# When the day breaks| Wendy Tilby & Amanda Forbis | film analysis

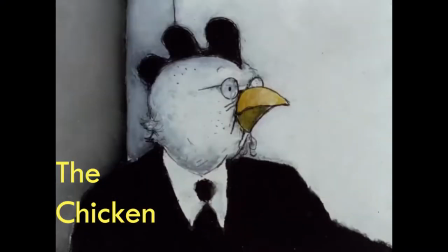(0:13)
When the day breaks, we meet the chicken who tried to cross the road and a pig who dealt with its repercussions.
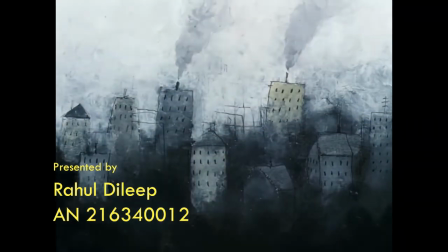(0:21)
Hello, I am Rahul Dhalib, an MDS animation student, who will be attempting to analyze this 9.5 minute animation film titled,
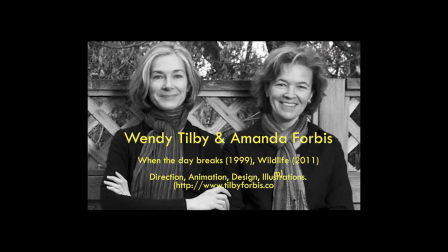(0:30)
When the Day Breaks, directed by Wendy Tilby and Amanda Phobus and produced by the National Film Board of Canada.
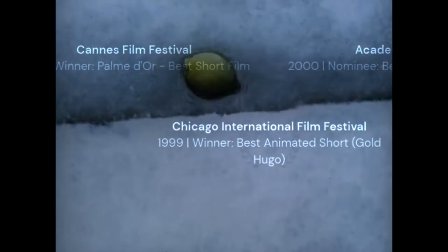(0:38)
It has won several awards and nominations in the year 2000.
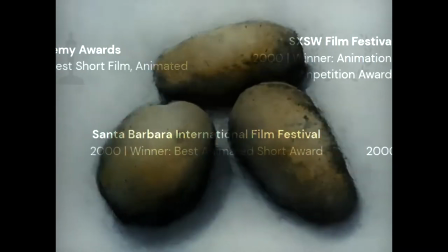(0:42)
The Palmedio at the Cannes Film Festival Academy Award nomination, a Genie Award and selections for the Annecy and Zagreb, along with multiple others.
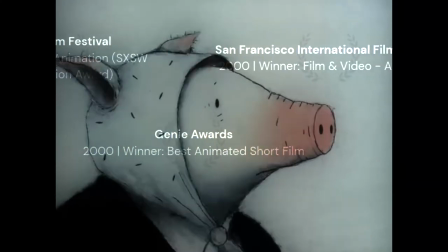(0:51)
The film won critical acclaim for portraying subtle human emotions aided by humorous anthropomorphic characters
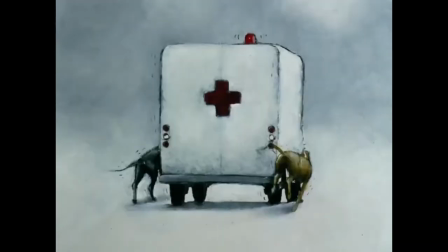(0:58)
and left us pondering on the fragility of life and the invisible thread of fate we share with our fellow beings.
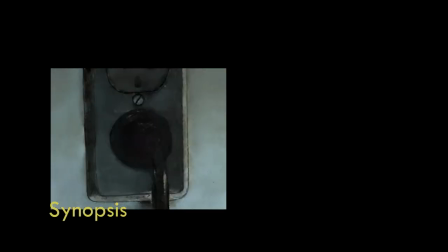(1:08)
The film begins with an intrusion.
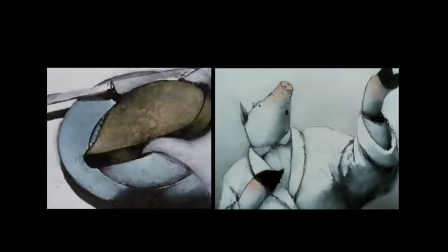(1:10)
We enter into the life of two very different characters, Ruby the pig and Mr. Rooster, both of whom find reasons for making a trip to the grocery store.
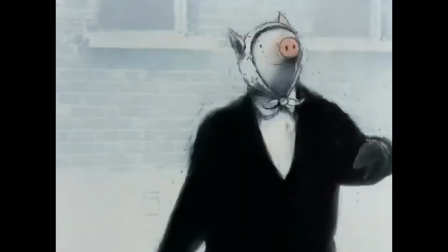(1:19)
We follow Ruby as she trots happily through the street. She gets distracted by the fruits on display and crashes into Mr. Rooster.
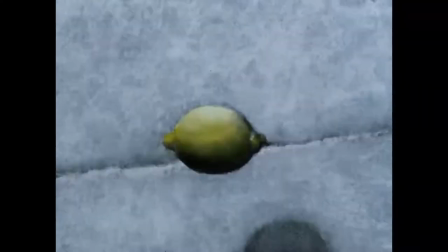(1:27)
Knocking over his supply of lemons, canned soup, fish and biscuits, a single lemon rolls away into the sewer hatch which elicits a despising look from Mr. Rooster.
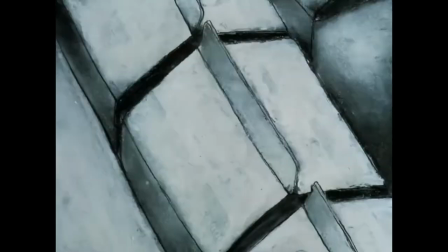(1:36)
Once inside the grocery store, Ruby hears tire screeching followed by a crash.
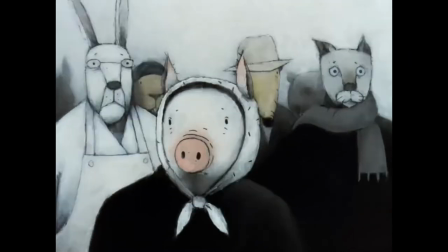(1:45)
Mr. Rooster has met with an accident. Ruby is traumatized by the experience. A life is lost on the road, a lemon is lost in the sewer.
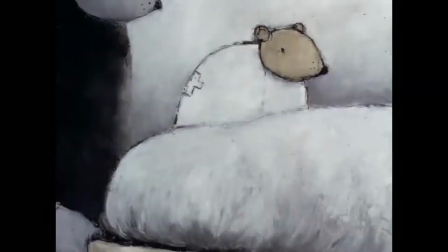(1:52)
She feels the gazes of people around her as the body is getting carried away. Ruby goes into a fever dream.
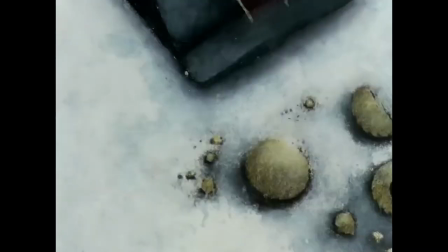(1:58)
Indispersed with the broken pieces of biscuits and the fallen artifacts, we see the rooster's life pass like a photograph's on a mantelpiece.
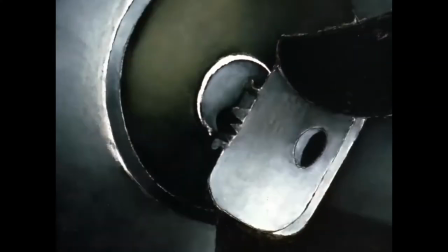(2:07)
Ruby, shocked at this fever dream, runs away and locks herself up in her room.
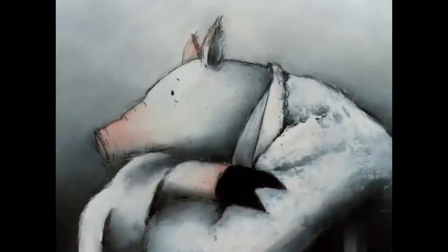(2:12)
She boils a kettle of water and sits contemplating the ephemeral nature of life and seeks reassurance from the urban jungle in which she finds herself in.
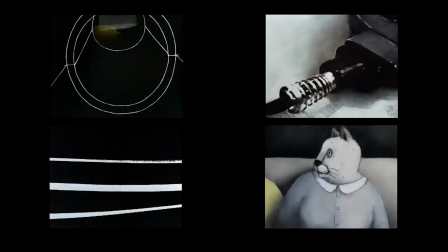(2:20)
We then travel from the power cord of the kettle through a network composed of electric circuits,
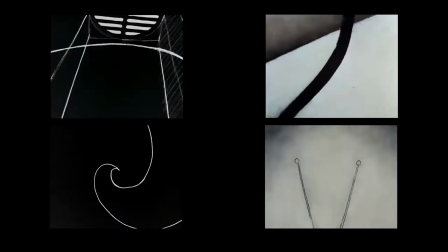(2:25)
plumbing and radio waves, going through the subway and even the sewer finding the lost lemon.
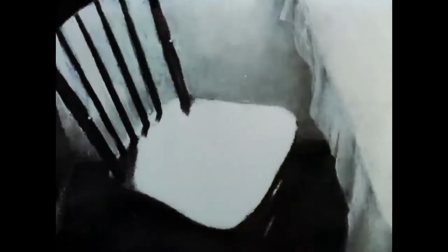(2:30)
We finally reach Mr. Rooster's apartment through the lives of different people getting ready for the day.
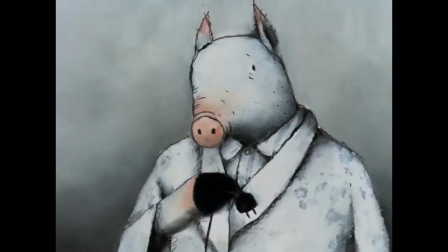(2:37)
Ruby wakes up from her dream, pulls the plug from the kettle and we find ourselves in her room as she pours herself cereal and a cup of coffee.
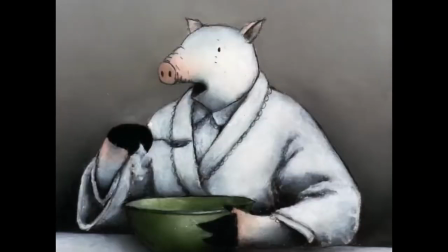(2:44)
She opens the curtain welcoming the new morning. The film ends with a visibly changed ruby.
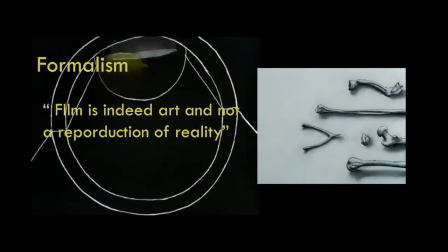(2:54)
Study of Formulism In order to have a better understanding of the use of form in this predominantly visual narrative,
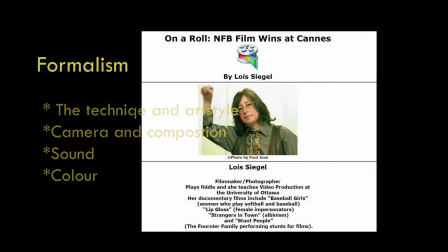(3:02)
a brief note on the technique of animation used would be helpful. In an interview with Lois Seiger, Amanda and Windy detailed the technique used for animation.
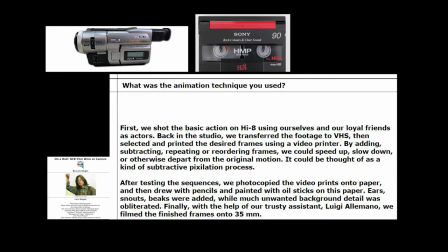(3:11)
Visuals were filmed on an HI8, later transferred to VHS, and required frames were printed out, photocopied and drawn over with an oval pencil.
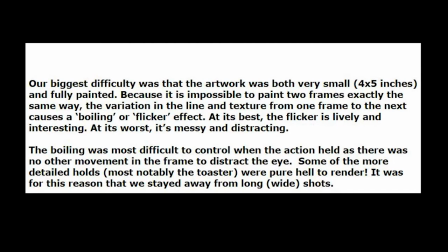(3:20)
The frames were so small, 4 by 5 inches, that often painted images could not be too detailed.
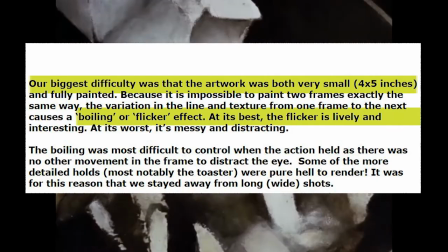(3:26)
An attempt to maintain consistency in the frame brought out a lively boiling effect and a flicker during the holes.
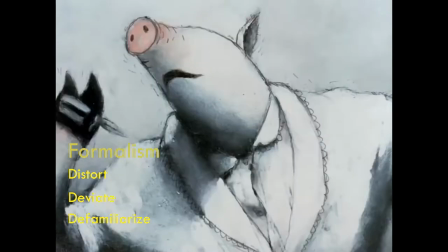(3:35)
The likable anthropomorphic characters defamiliarize us from the gloomy reality and provide
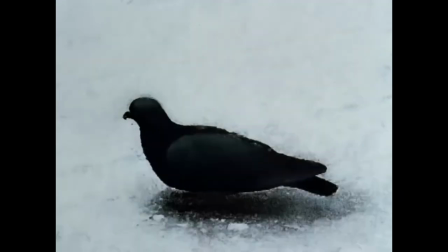(3:40)
a space to incorporate humor into the story adding a lightness to a theme that is essentially dark.
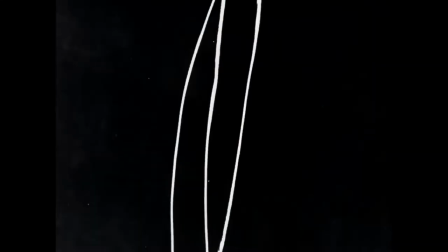(3:46)
During the montage, we observe a deviation from the main art style when we travel through the wire and plumbing.
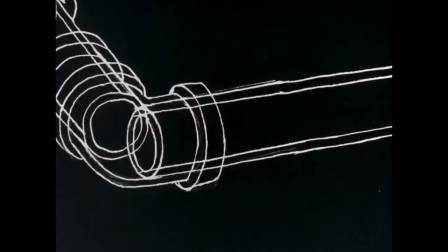(3:52)
We find a world stripped down to the abstraction of moving lines and shapes.
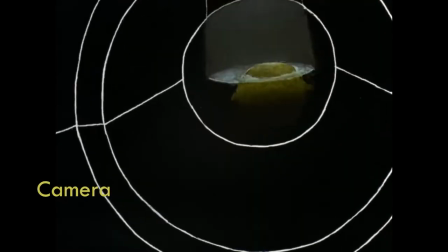(3:57)
The technique was visibly influenced the choice of composition and camera movements.
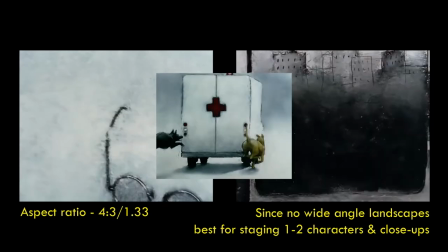(4:02)
This difficulty to depict detail is the reason why we do not see any wide-angle shots.
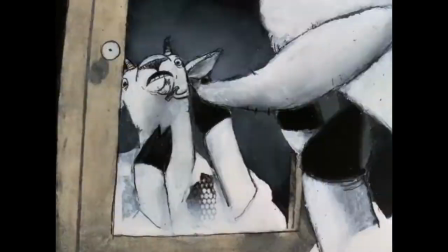(4:07)
More focus is given to the emotions of the characters as a result of close-ups giving us a feeling of seeing their lives unfold up close.
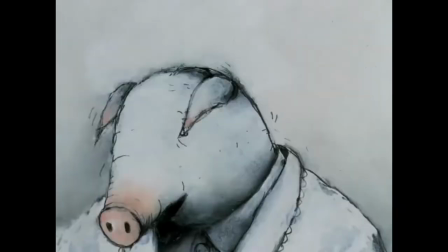(4:15)
In the dream sequence we travel along with the camera materializing in and out of the electric wires and plumbing.
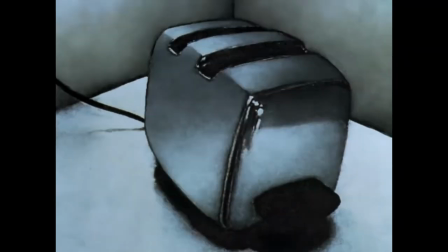(4:25)
As the viewer we are getting a highly detailed view on everyday lives and on everyday objects like the toaster and the kettle,
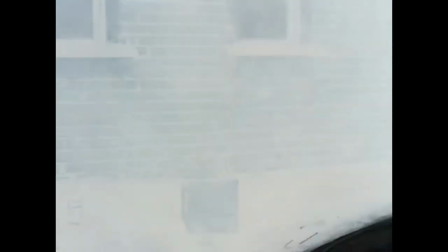(4:32)
while the backgrounds and the landscape remain hazy and vague.
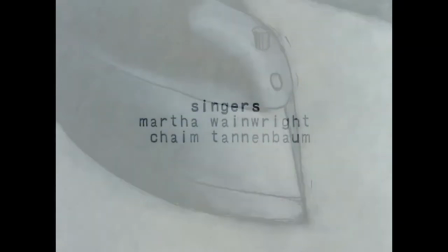(4:39)
Sound plays a crucial role in the film. The opening and ending songs written by Wendy and Amanda, be instrumental in setting the contrasting moods.
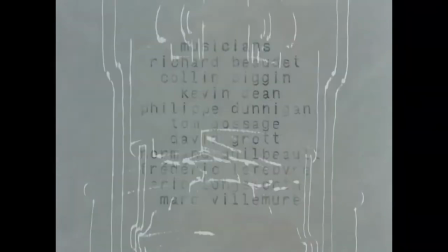(4:47)
The sound is used to draw and misdirect the attention of the viewer.
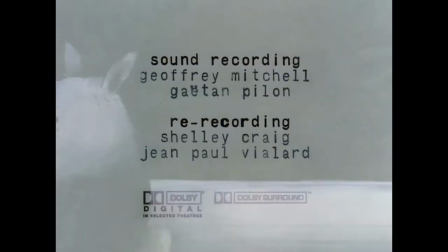(4:51)
The audio used during the transition through the network gives a highly immersive experience to the viewer. The sound plays a major role in a film that is devoid of any dialogue.
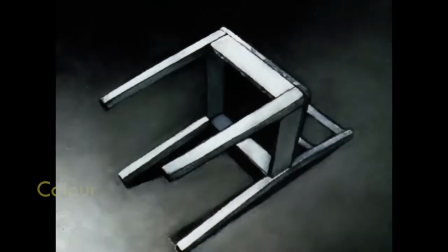(5:02)
The color used for the cityscapes are all in shades of grey, giving off an air of despair.
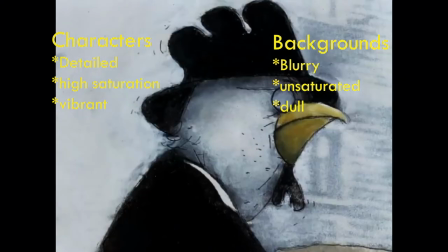(5:08)
Drawing a contrast to the unsaturated backgrounds are the most saturated colors used for Ruby, Mr. Rooster and of course the vibrant yellow for the lemon.
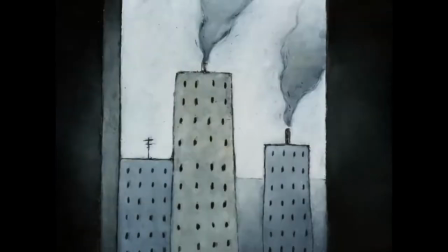(5:17)
The falling lemon is often repeated to form associations to death of the rooster. The smoking chimneys, black dogs and white ambulance all symbolize death.
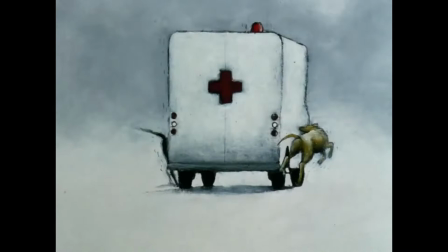(5:25)
At this juncture, let us make our transition into semiotic film analysis.
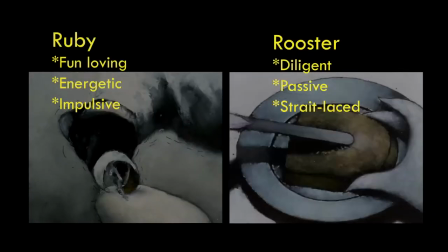(5:30)
Let us begin with the characters themselves, namely the rooster and the pig, two animals that have a meaning of their own outside the context of the movie.
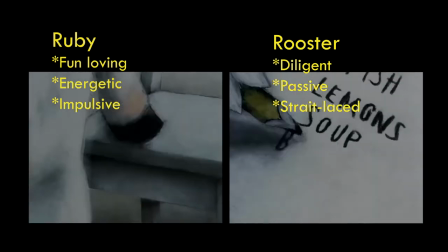(5:38)
The rooster is diligent, calculated and organized, while Ruby is carefree and impulsive.
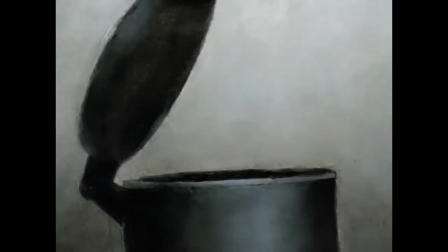(5:44)
We see Ruby happening upon the stale milk while the rooster makes a shopping list, implying that he is planning ahead.
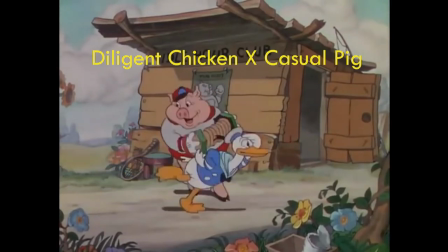(5:50)
It draws a parallel to the Disney animation of the wise little hen. The lemon is a repeated motive in the story.
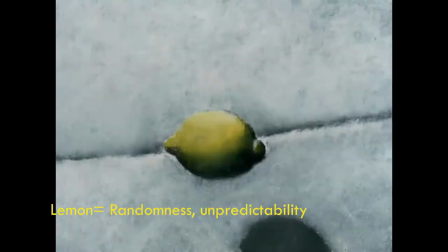(5:57)
Cut between the montage following the death, it hints at the unpredictability of life.
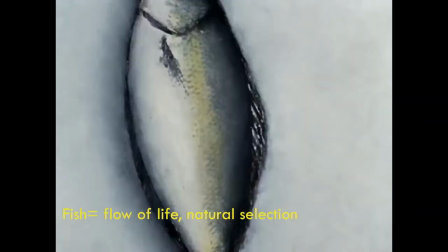(6:02)
Same as with the fish which gets eaten by a black stray dog after the rooster's body is removed, suggesting that life moves on even after death.
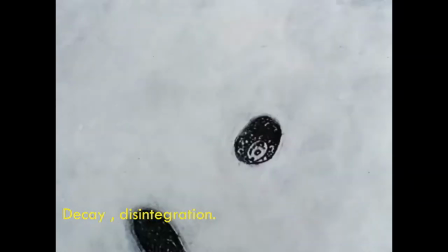(6:13)
The images of a broken biscuit crumbs cross-cutter with the images of cells and bones give the impression of disintegration and decay.
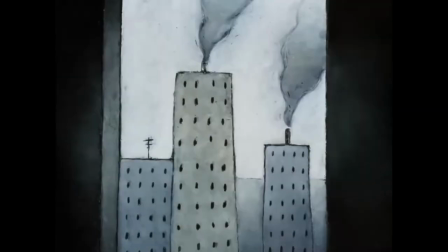(6:20)
The fuming chimneys in the dark silhouette of the cityscape draws an image of death.
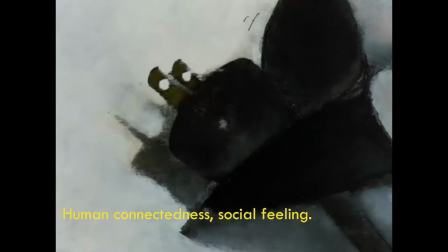(6:24)
Water and electricity conduits form the lateral networks through which Ruby connects with the other city dwellers to seek reconciliation from her feelings.
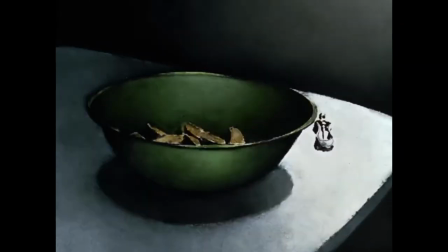(6:34)
Ruby's emotional distress is a key part of the film in conveying its core theme.
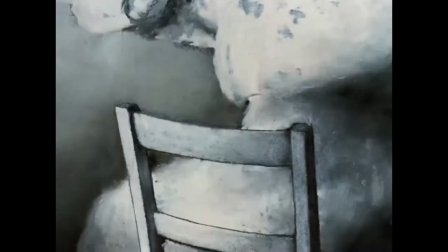(6:39)
A psychoanalytical approach could help us get a better understanding of how the viewer and Ruby processes the information we observe.
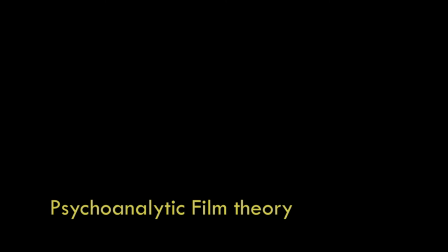(6:49)
Croydian psychoanalysis considers three parts of the unconscious mind. The ID, the ego and the superego.
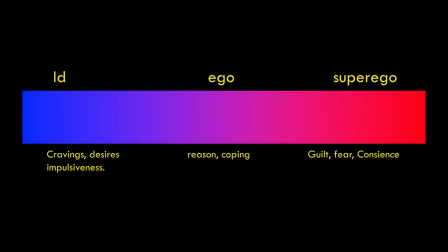(6:55)
The ID drives the instincts and desires. Superego operates at the conscious state and the ego mediates between them to comprehend reality.
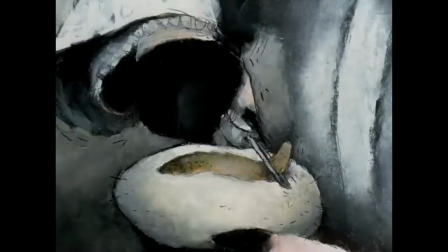(7:03)
We can find the same pattern within Ruby from start to finish. At the beginning Ruby is shown as impulsive and carefree.
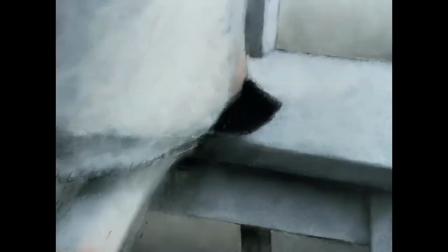(7:10)
She sings, dances and finds pleasure in consuming food. Immediately after the accident her mental struggle begins.
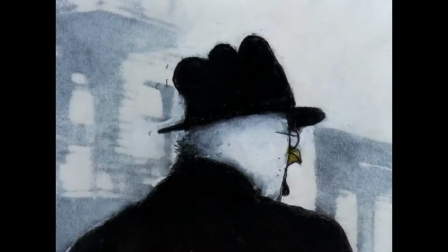(7:18)
She is either plagued by the superego with regards to guilt of her unknowing involvement
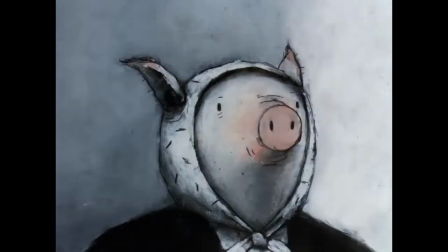(7:22)
in the death or by the sudden wake-up call she receives about the impermanence of being.
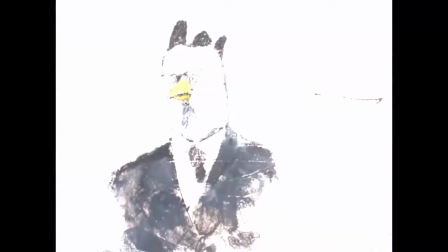(7:27)
Her torment manifests itself as a a dream, depicting the life of Mr. Rooster.
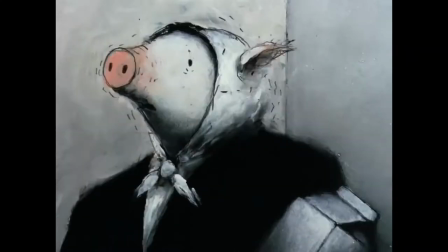(7:33)
Once in the apartment she shuts herself in, she withdraws in her room trying to make sense of the world.
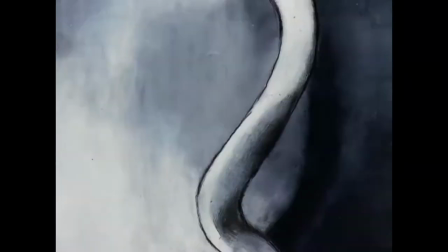(7:39)
This time around she finds affirmation in a dream manifested by her ego, laying out the various ways in which our lives are connected together.
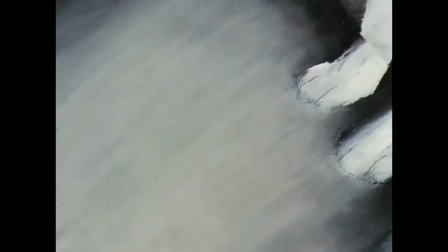(7:47)
In the end, she suppresses the trauma as we can see a marked difference in the previously carefree Ruby.
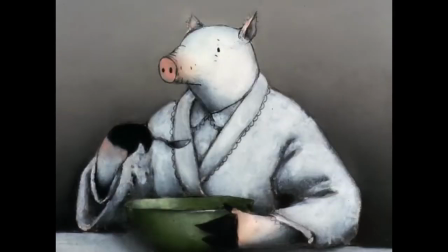(7:52)
Nevertheless, she opens up her curtain and goes into the morning, realizing analyzing the value of every moment and respecting the ephemeral nature of life. Analyzing the film from the point of view of the spectator as per LeCansmere theory,
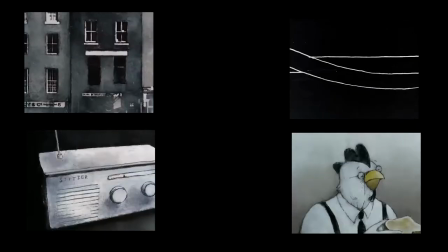(8:07)
we find that we receive an extremely proximal view of the life of Ruby and Mr. Rooster.
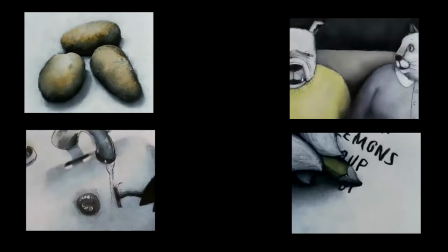(8:13)
In the beginning, we literally encroach upon their lives through electric sockets, leaky plumbings, subway trains, sewers and open window.
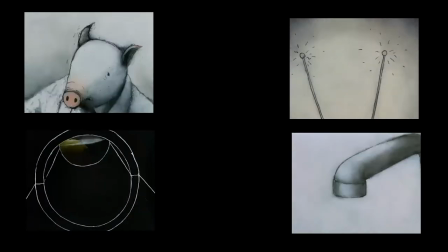(8:21)
The film offers the viewer an omnipotent gaze and the license to intrude on their lives.
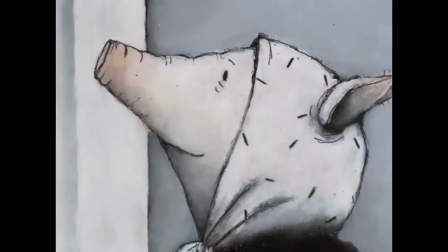(8:26)
particularly, the thoughts and emotions of Ruby with whom we identify and empathize most with.